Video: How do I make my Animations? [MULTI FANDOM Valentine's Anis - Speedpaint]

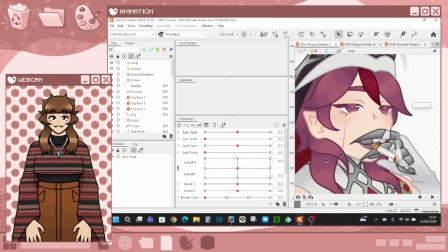985s
So, something I did different on this model is I kept the eye smiles. So, I can make her look like she's smiling.
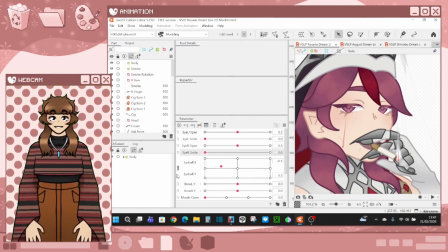1000s
Very important for this animation specifically that I made it so she looked like her face softened.
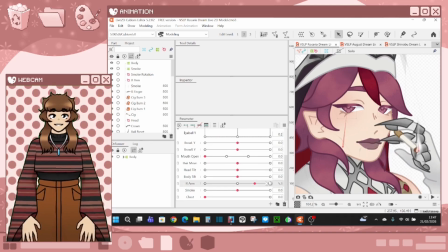1010s
If I move the arm away, I can show the mouth. So this is how I drew it as.
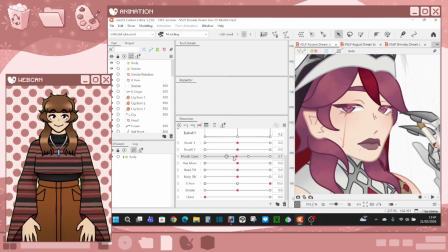1025s
But then I have the blowing the smoke out, and then mouth shut, and then the smile as well. I have head tilt and body tilt if I go a bit backwards.
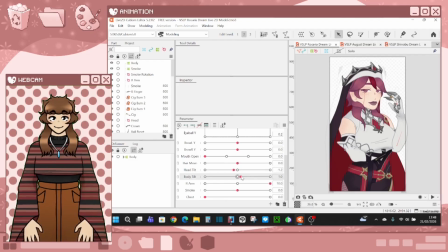It's not much movement, given that I have a lot of rotation deformers under the body tilt.
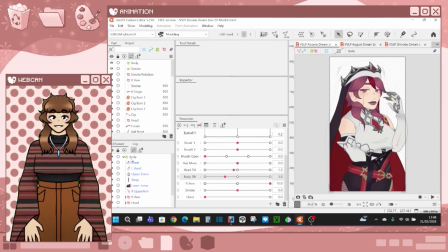1058s
If you have too many deformers under the main deformer, it won't move anything. So if you've ever had that happen, I've had that happen, especially on my August model.
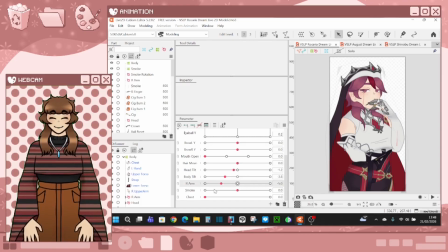1075s
For the arm parameter, I had the fingers move.
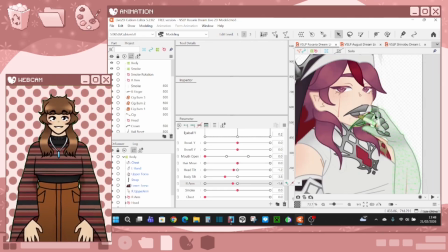1085s
The most annoying thing with the hand is I had to keep on moving the smoke so it would always be in an upright position. This was awful. I have to admit, I do not want to animate smoke ever again.
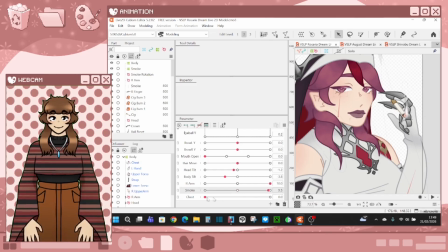1103s
And it just has this wiggle. It's not proper smoke animation. I did find a live 2D model which had a smoking animation, but I could not figure out how they actually animated the smoke on it.
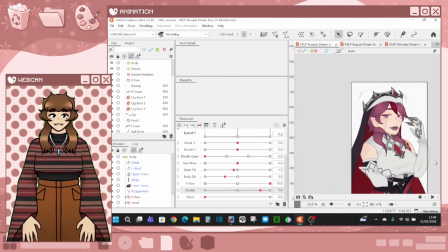1123s
For the chest, this is the breathing.
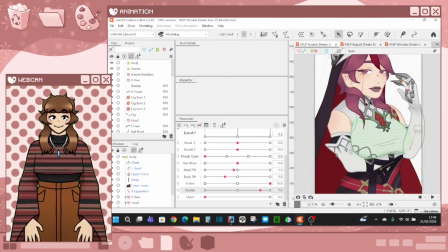1126s
The chest itself doesn't breathe, it's just this section to make it look like she's taking an inhale of breath. Really, I should have left the breath parameter, which is one of the
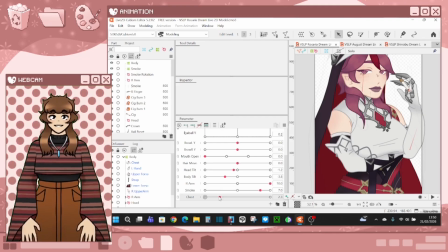1146s
default ones, but I deleted it by the time I came up with the idea for it.
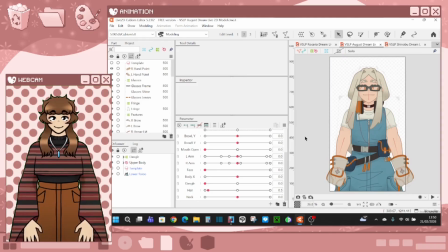1152s
For August, he has way too many deformers. I also had to add a template for his head because I wanted to move his head down. For the arms,
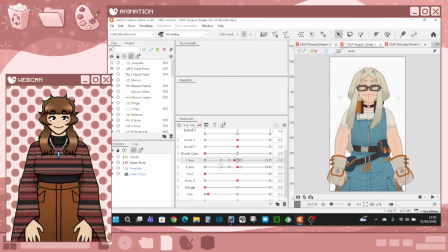1173s
really, I should have not brought the arm down from here. And I had a lot of issues with the arm sticking out like this. The line art not working well. But because of the path of the animation, which goes through like this, it didn't really matter.
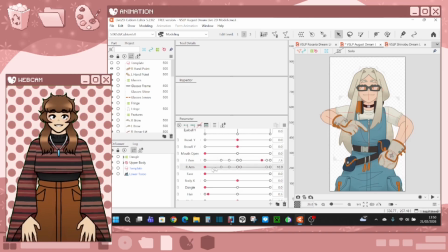1196s
pretty much exactly the same on the other side. I don't know how or what happened with the hands shrinking. I don't know why that happened or what was going on.
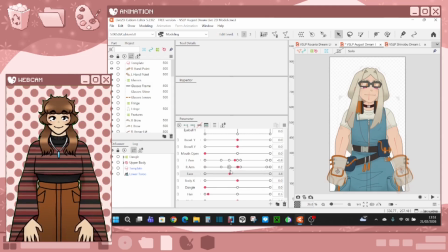1213s
Face, I moved it away and I brought the glasses up because I wanted focus face. Because I drew the eyes, I wanted people to see them. Body X is just a tilt.